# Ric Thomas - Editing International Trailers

What can we hang our hat on that will work for those audiences? What's local? You get dubbing from local people. The same guy has dubbed Tom Cruise, so you make a kind of big deal out of him. He's done it for 20, 30 years. Also, you get the differences between the most recent Men in Black trailers that came out. The domestic intro is kind of less specific.
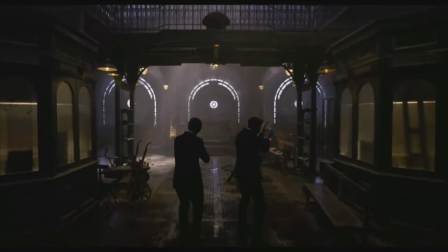Always remember, the universe has a way of leading you to where you're supposed to be.
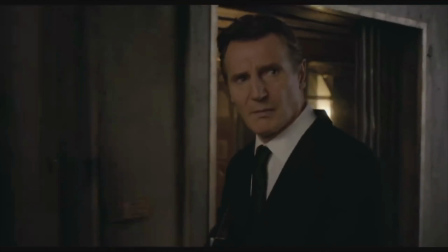At the moment, you're supposed to be there. Let's do this.
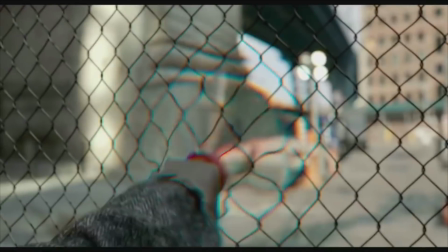It took me 20 years to find you. How many people can say that?
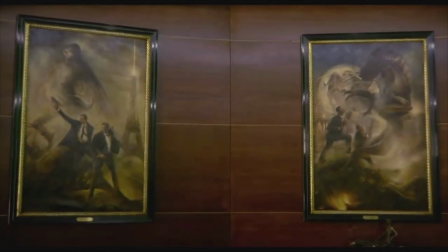You are the best kept secret in the universe. And I found you.
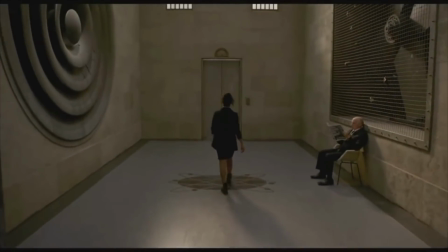Which makes me perfect for this job.
You think it's Men in Black, you think it might be, you don't need to know necessarily who the characters are, you know, we have a good kind of cultural reference point for Men in Black. Domestically, people kind of know what it is. Internationally, you can't rely on that, you have to kind of reintroduce it and reintroduce the new characters.
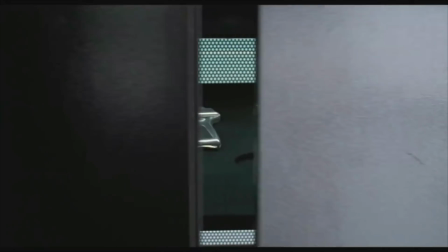We protect the Earth from the scum of the universe.
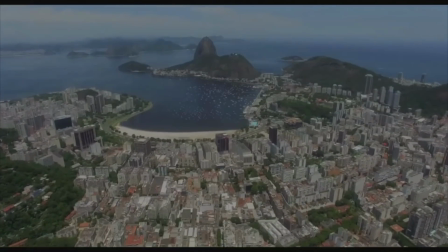With agents in every major city around the world. Some more decorated than others.
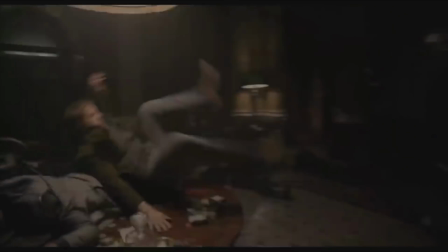Agent H, you're one of the best ever to wear the suit. Just spelling it out.
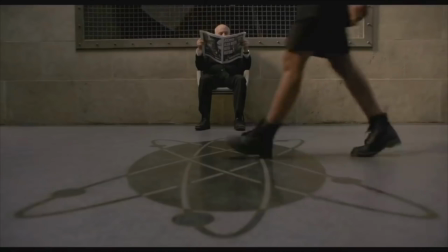But you'll need a partner.
Willing to bet that line it also isn't in the feature. That's probably ADR. And it would have been tested to that point that worked and resonated with international audiences. Side note, you do get this hilarious YouTube title as well for that. Tech is a big deal. How does tech impact international trailers? It's less of an issue now as things move online. Used to be a big deal going between 30 and 24 and 25. Sometimes a domestic spot will come into the UK where I worked. I'd have to internationalize it. Sometimes it was easy to speed the spot up and you'd have a 30-second spot, it'd become a 27-second TV spot. It's awful, but it happened. Also, things that are cut domestically have a lot of white flashes. There's a thing in the UK called the Harding test. I don't know if it's here as well, where you can't give people epilepsy. Turns out it's bad. So I had to cut out the amount of white flashes that were in a lot of horror spots and things like that. Kind of similar to what I was talking about just there with Men in Black. Take music, for example. A lot of recent trailers with cool, edgy choices domestically becomes more sanitized for international audiences. So look at Bumblebee.
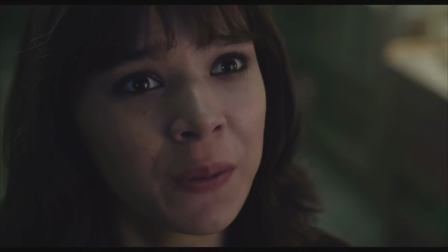Oh my God, what are you?
This is domestic.
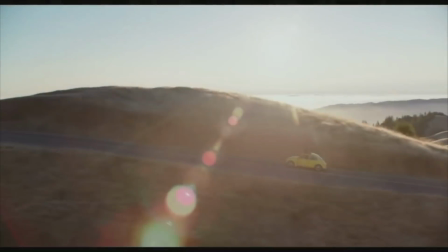It has nostalgia, subtlety.
So you have no idea where he came from? No idea. Well, here's the deal. People can be terrible about things they don't understand.
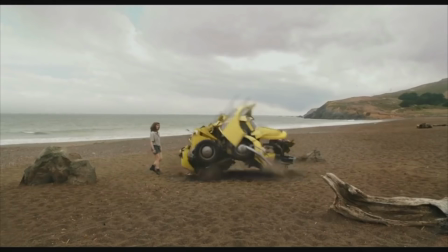From now on, the only person you can show yourself around is me.
It's trying to do something different. It's not just saying, this isn't Michael Bay's Transformers. We're trying to do something different here. Internationally, Michael Bay's Transformers.
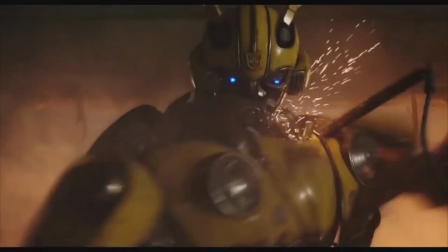Take it down! My back feet!
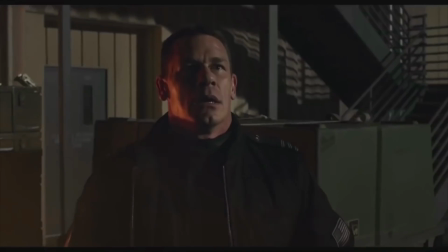It's more immediately obvious what it is. Also, internationally typically has less money. Domestic, despite being a smaller part of the box office, kind of controls the creative. So you'll pay Beyonce millions for a song for 50 Shades of Grey. Internationally, you have a lot less money, so less American. International traders can sometimes make things less American. It is a spectrum, though.